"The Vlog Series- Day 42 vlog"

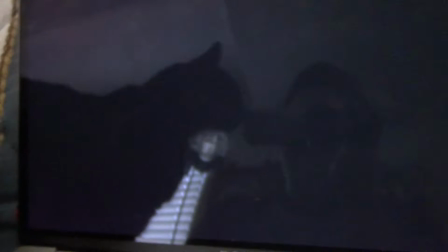0:28 How's it going everybody? Sean Allen here. You see the reflection that's going on right now?
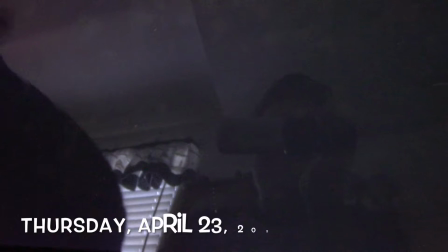0:34 Yes, that is Spider. He is scratching his gel on my camera.
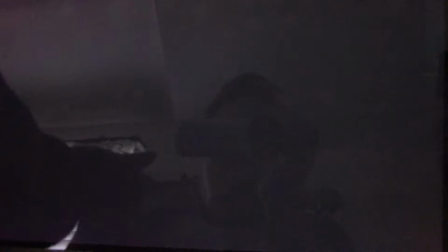0:39 So, by now you've probably seen my special light show video. If you have not, check out the link down below in the description of this video.
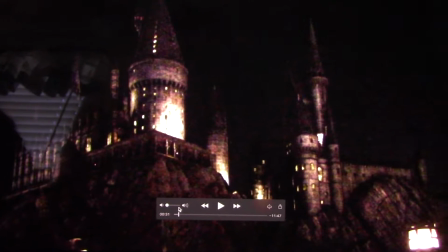0:46 Yes, you're looking at me like this because I feel like it. So what's going to happen in this video is that I'm going to give you a little behind the scenes of this particular show that I created for YouTube.
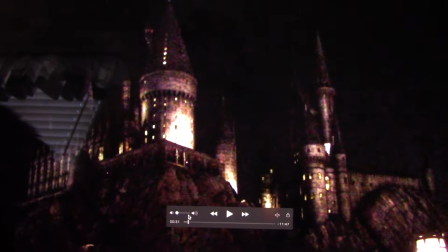0:55 It's called The Magic of Hogwarts. It's basically a collage video containing footage from all three of the different light shows. Nighttime Lights, Dark Arts, and The Magic of Christmas. Now for those of you guys who don't really know about myself, I have actually worked on all three of these shows. I was also one of the opening team members for the Dark Arts show. That was quite an experience, I must say. And in all honesty, all three shows are all unique in their own different ways. The interesting thing about two of the shows is that we got two of them from Orlando. One was specifically made for us, two of them being Nighttime Lights and Magic Christmas. Dark Arts was specifically made for us, for Hollywood.
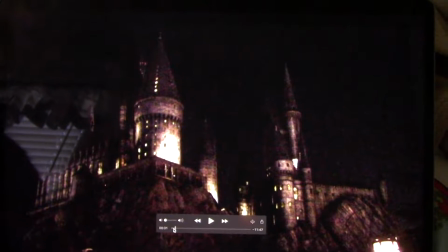1:38 And very quickly, I don't know if I mentioned this in the comment section or not,
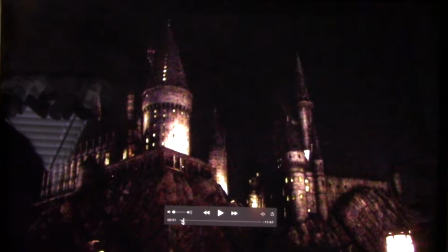1:41 but I wanted to dedicate this particular show video to all of the team members that worked during all three of these shows when they were recorded.
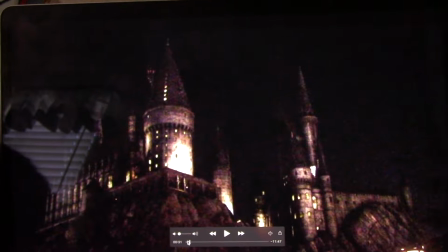1:49 So, anyways, let's get started. So, as you can see, this is actually the first image that you see in the video.
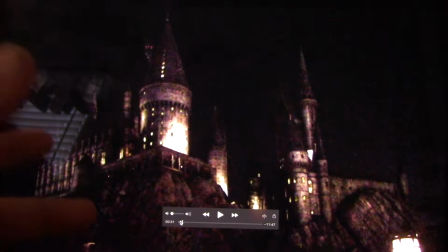1:55 You hear my voice in the background talking about a little plot for the story of what is about to happen.
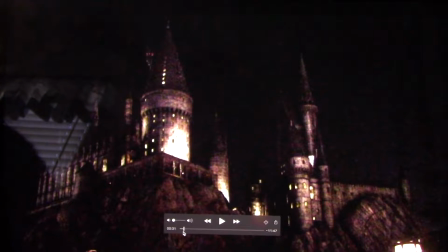2:00 And this is footage from nighttime lights at Hogwarts Castle. And it's a lot darker, in my opinion, in terms of, like,
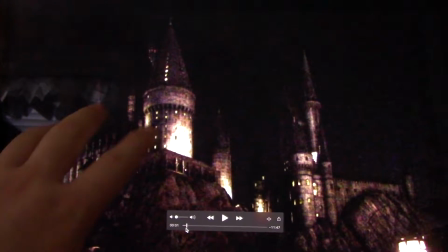2:08 the first image that you see. when you look at the dark arts show in the beginning it's
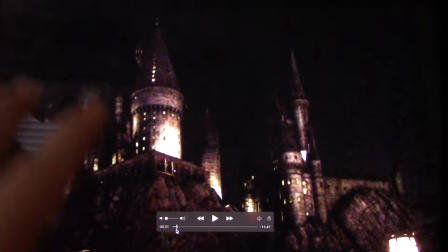2:14 actually a little bit brighter than this one but anyways i enhanced the image just a little bit so you can see the castle better
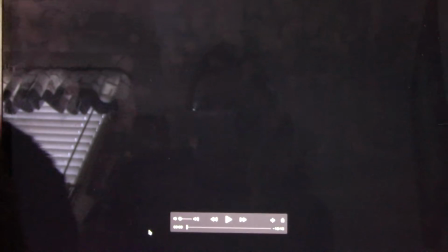2:19 i probably should have done that for the end but that's okay anyways so what you see here is the castle and then it dims and then you
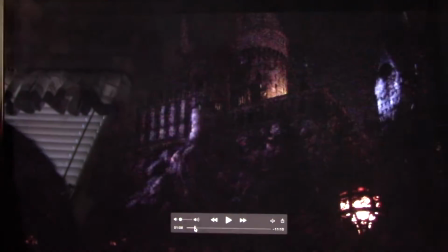2:27 hear the hogwarts hat saying oh you know good evening i'm the hogwarts twirting hat now i'm keeping the volume off because i know that i have
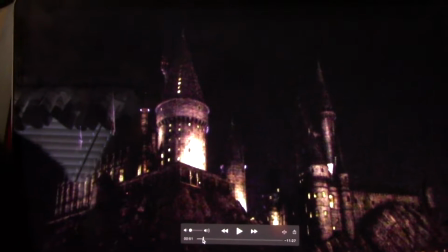2:36 some issues with copyright and all so i'm going to keep this going without the music and
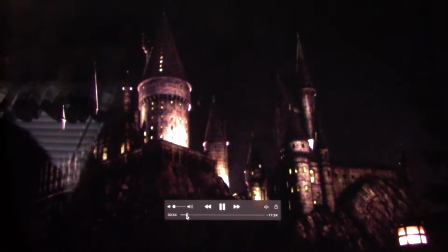2:40 soundtrack so basically the show starts the lights dim and
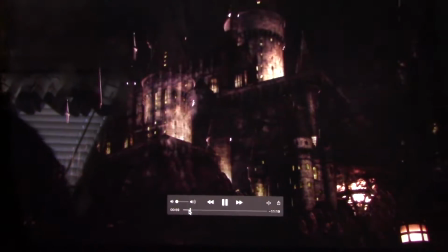2:45 what's interesting is that i actually recorded like three or four different shows i remember on this particular
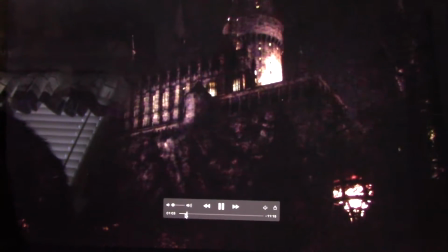2:50 night this show had a ton of technical problems because
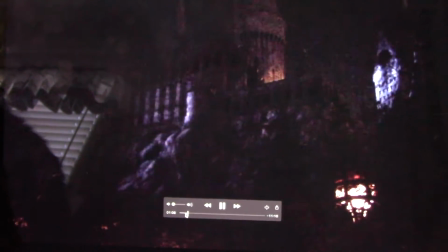2:54 they would start the show then they would stop it and at one point there was even like in the midst
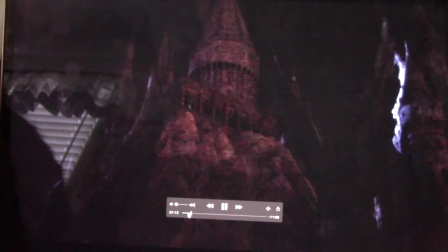2:59 of the show they had a technical problem they had to shut it down so this wasn't a good night to be filming this,
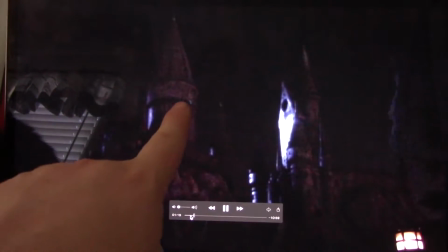3:04 but still, it was actually really cool. Now, if I remember correctly, this particular footage didn't have the fireworks,
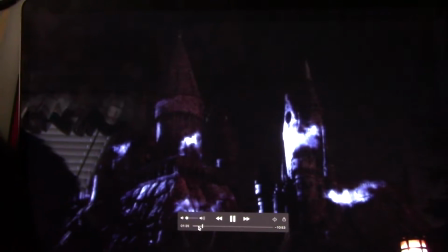3:11 because there was one night where I recorded this and it didn't have fireworks, and then the very last image that you see on the video,
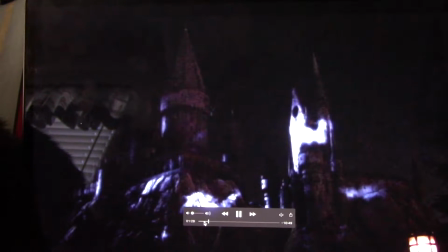3:17 that one did have fireworks, because that one's also from Nighttime Lights.
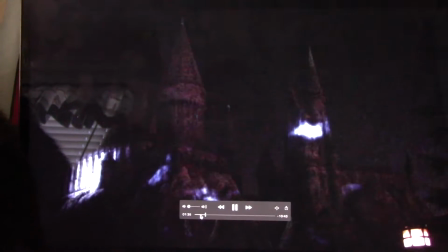3:20 Now, the idea is that Hogwarts is nice and peaceful and calm, so we go, okay, so we're starting out really cool with Nighttime Lights.
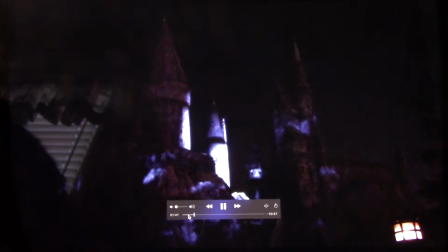3:27 You get to see the four houses of Hogwarts, but then a little bit of darkness rolls in. A little dark arts, I mean, and creepy crawlies.
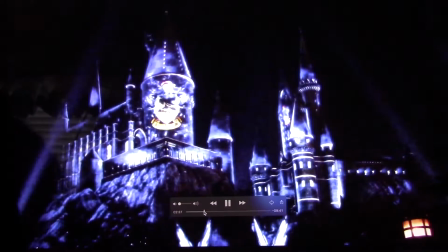3:33 So first off we see Ravenclaw right there.
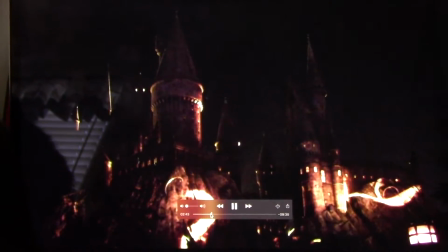3:36 We've got the Ravenclaw logo and I decided for this particular video I wanted to show more of just the whole castle than any of my other videos because in the
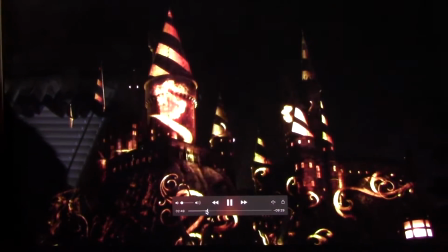3:45 other videos that I've actually posted I have what I've done is I've
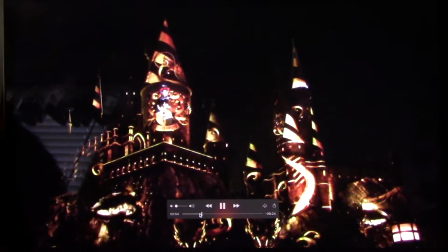3:50 cut different takes of the show at different angles but for
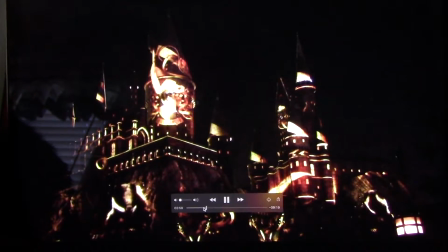3:54 stuff like this I wanted to show more of the castle like give a better appreciation of the castle as it's like full form
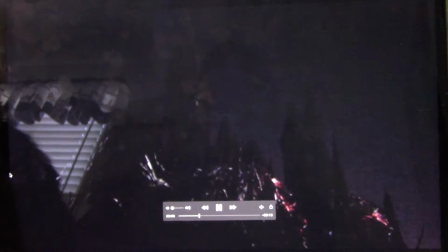4:00 and that's what I decided to do because I wanted to make it look like you're watching this from the stage mostly,
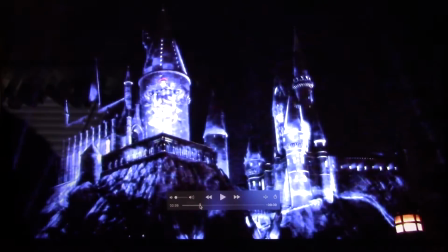4:07 unlike that shot. Now this is actually going into Dark Arts now because we were at Hufflepuff here and
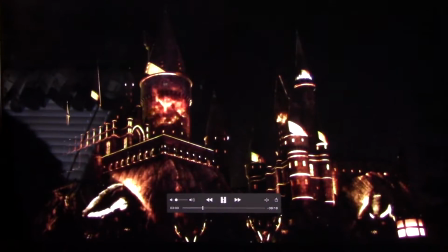4:14 then it's going to go into a fade right about there.
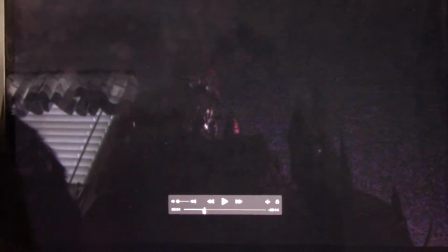4:20 So it fades out and then we see Dark Arts. Now what's interesting is the reason I did that is because as you'll notice there's no moon here.
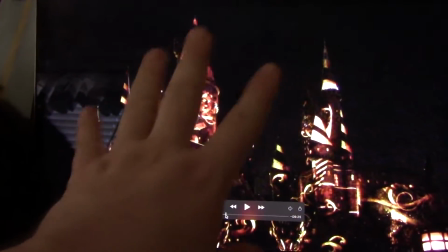4:28 Now in the next image, in the next couple of images I should say, you'll see the moon show up right about here.
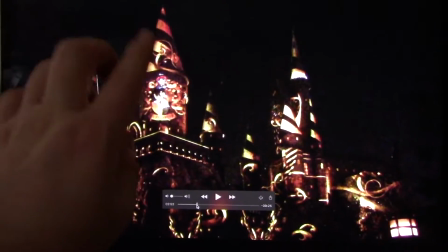4:33 Now, I could have easily just transitioned from this to Aragog the spider.
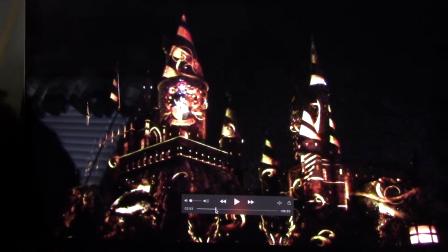4:39 Well, I thought that wouldn't be a great transition because then all of a sudden you see the moon pop up out of nowhere.
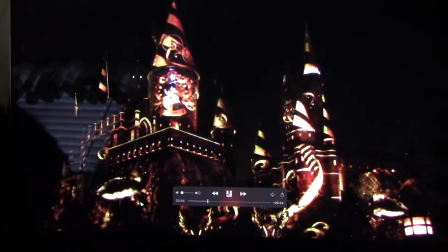4:44 So I was like, you know what? That's probably not a good idea. So thankfully, I had another piece of footage that I could cut and transition into to make it really creepy.
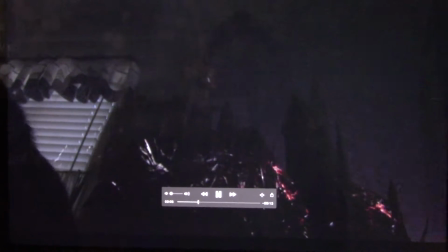4:53 You see the webbing from the side of the castle. This is looking on the left hand side of the castle. So you go, there's the webs, the lights, and then we transition back and there's the moon.
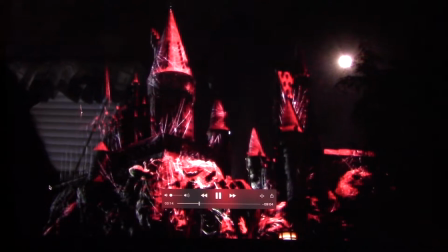5:03 And then you see Aragog, the spider. And this was actually, I think, a better decision because then you don't see the moon.
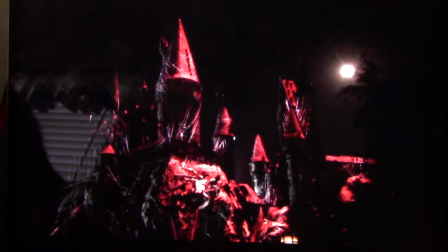5:09 You think, oh, where'd that moon come from, you know, previously. And then, yeah, basically it's a lot better transition.
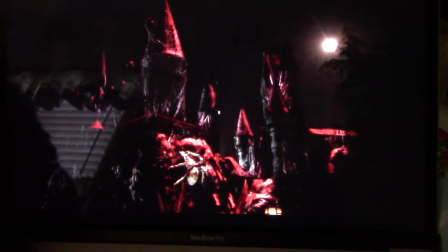5:15 So Aragog there. Originally, when I first posted the video about dark arts, there was a much closer image of the spider.
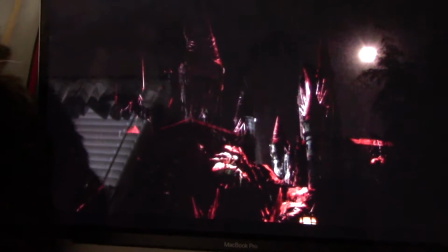5:22 But I decided to not do that this time around because I wanted you to see the spider do what it's normally doing there And then I transition.
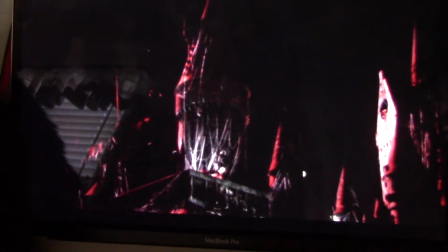5:28 I love the shadow effect by the way Is this going behind the castle or looks like it's going behind the castle and then it's crawling up this tower here
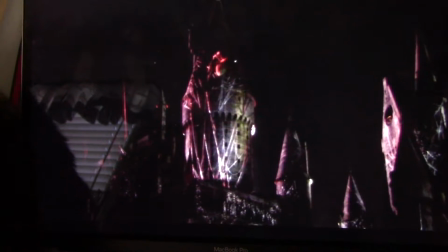5:37 You got all the mini little spiders now originally when I was going to do this I was going to have the very special music
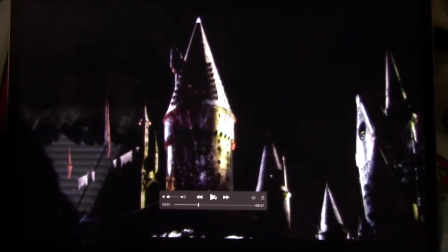5:44 from what was it the Yule Ball because originally if you look at Ravenclaw, it's got blue.
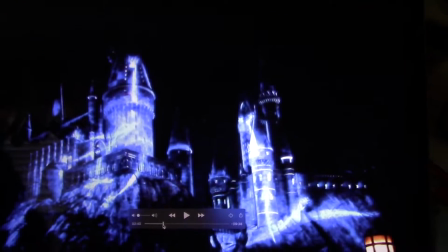5:52 Well, in the footage from the Christmas show, the blue is showing with the Yule Ball.
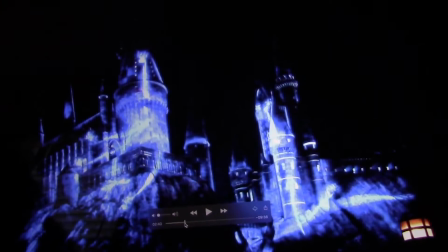6:00 So I was thinking, oh, I can transition from this to the Yule Ball. But the problem is that there's no yellow at the end of the Yule Ball.
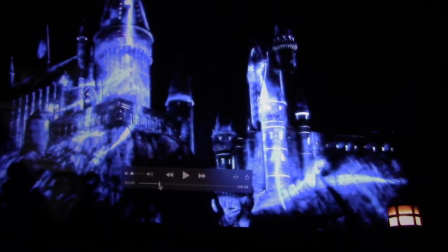6:07 It still stays blue. And I'm like, well, that's not a good transition because the next thing we see is yellow.
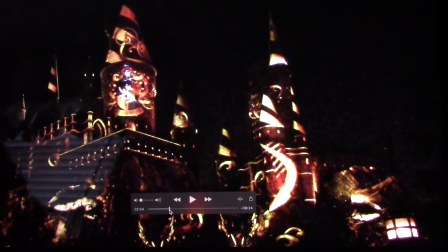6:13 And plus the soundtrack is a little awkward there. So I decided not to use the Yule Ball. So I just kept in Ravenclaw and Hufflepuff together.
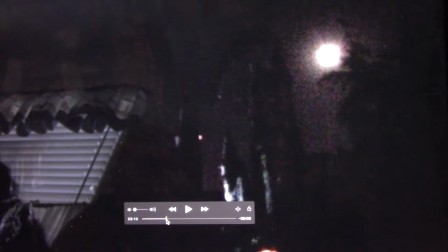6:20 And then originally I was going to not include Aragog because as you'll see here coming up in just a second, there's going to be a little bit of yellow here.
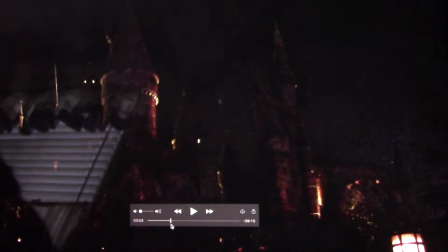6:28 So I was going to transition to yellow and on yellow, as you can see. Hufflepuff, yellow. But then that wouldn't be a good idea because it goes completely dark.
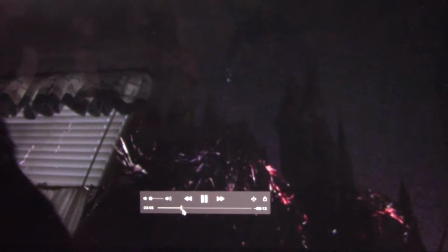6:36 So I was like, oh, that's probably not a good idea. So I decided not to do that. I included Aragog.
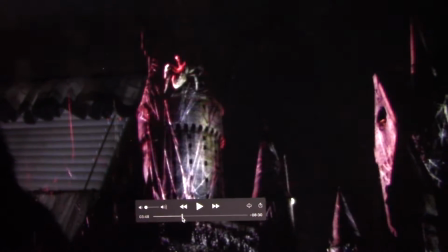6:41 A little bit longer than what I wanted to,
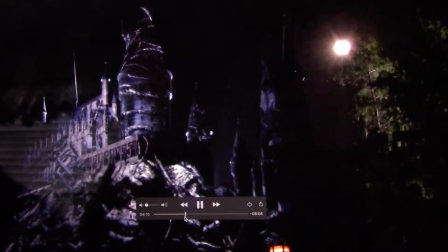6:43 but I think it works properly now the yellow of course is the area where we see the devil snare and the trolls the
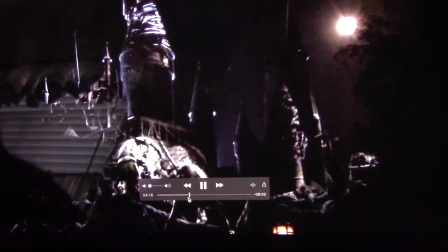6:50 trolls fighting there as you can see again another transition editing decision
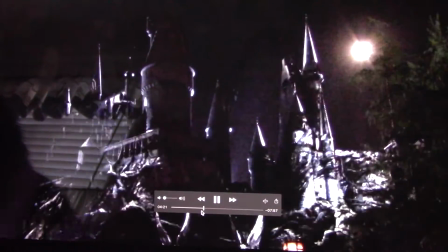6:55 because what happens is that when the last troll disappears
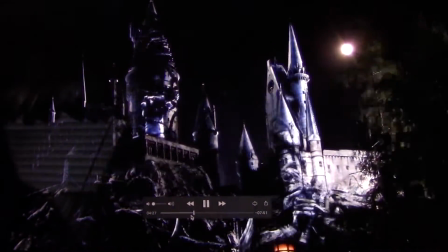7:00 into the tower it goes completely dark and so i decided okay why don't we just do another transition and make it somewhat creepy and it's
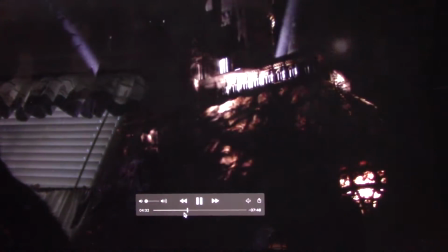7:08 been kind of blurring lights a little bit so Slytherin thankfully has a very similar effect and that was a great transition to Slytherin.
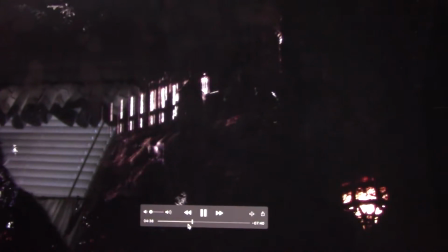7:17 And again no moon, we're back to nighttime lights.
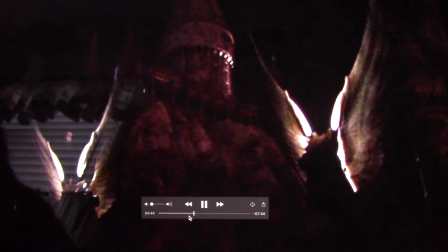7:21 Lights are just looking around the castle and then it's going to go into the Slytherin toon right about now.
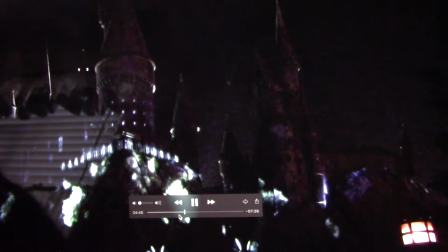7:27 And it's got all that green there as you can see. I thought it was a really good transition.
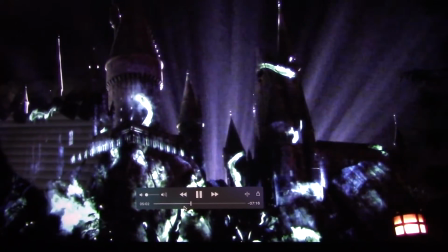7:32 So I decided that this would get a little bit darker now because of Slytherin, you know, and a lot of people like to say,
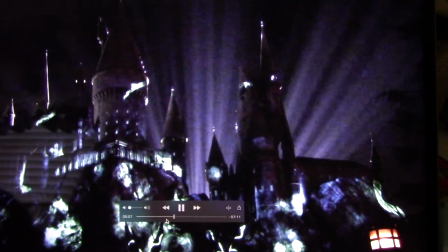7:37 oh Slytherin's not always dark well a lot of the dark wizards came from Slytherin but again
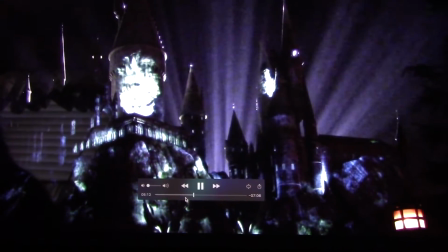7:42 Slytherin right there and you would think that that it would be all
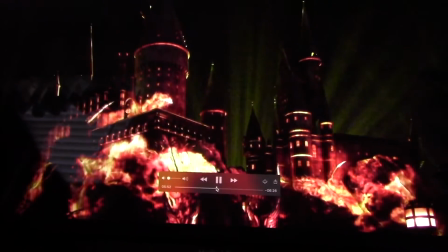7:47 nice and cool right yeah because here's Gryffindor you get a little sense of pleasure because you know it's Gryffindor Harry Potter
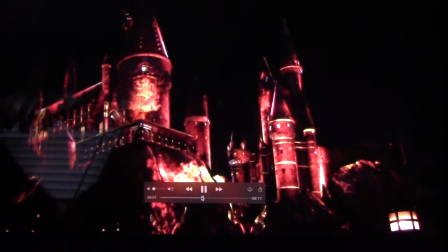7:56 Ron Weasley Hermione Granger and all that so you think okay so we're back to normal right and then it's like it disappears and you see the red disappear and then boom all
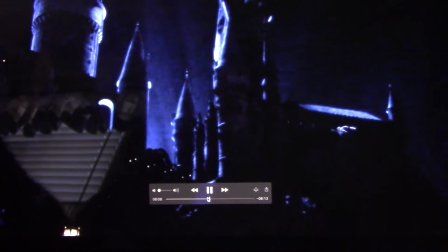8:04 of a sudden you to see Dementors.
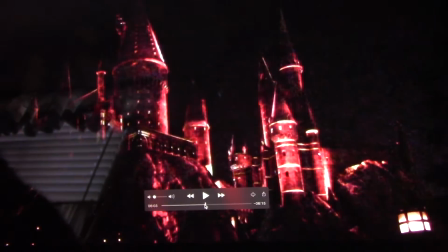8:05 Now this was another transition like I really wanted to try to work on because you'll see all the red here as it's disappearing kind of fades away.
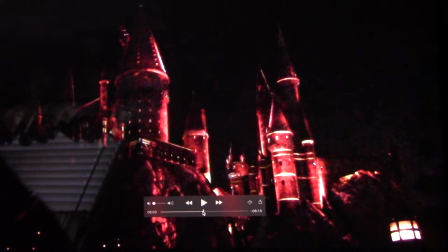8:14 Well in the Dark Arts Light show there is this fire dragon that comes out of the castle and it comes
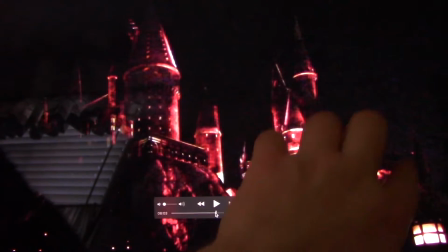8:19 out and it flies around and then it leaves with as a big ball of flame right about here.
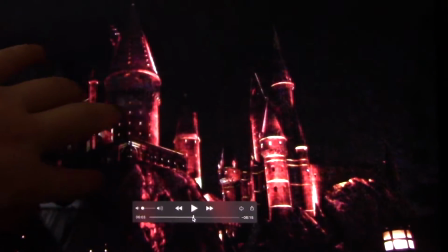8:25 Well when it does that it shows this ripple effect of fire I should say and it goes all over the castle in this direction.
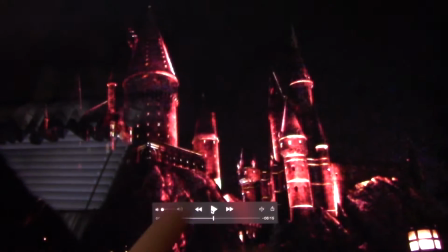8:33 I I thought that actually would be kind of cool to see to make it look like it was the end of Gryffindor. So as you can see, it's disappearing right about here.
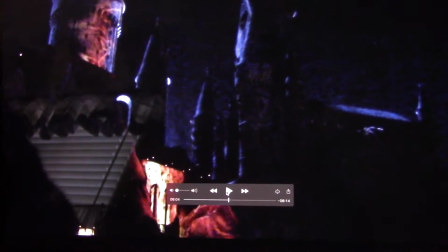8:40 And then see that there's the firefrag right there. It makes it look like it's still Gryffindor.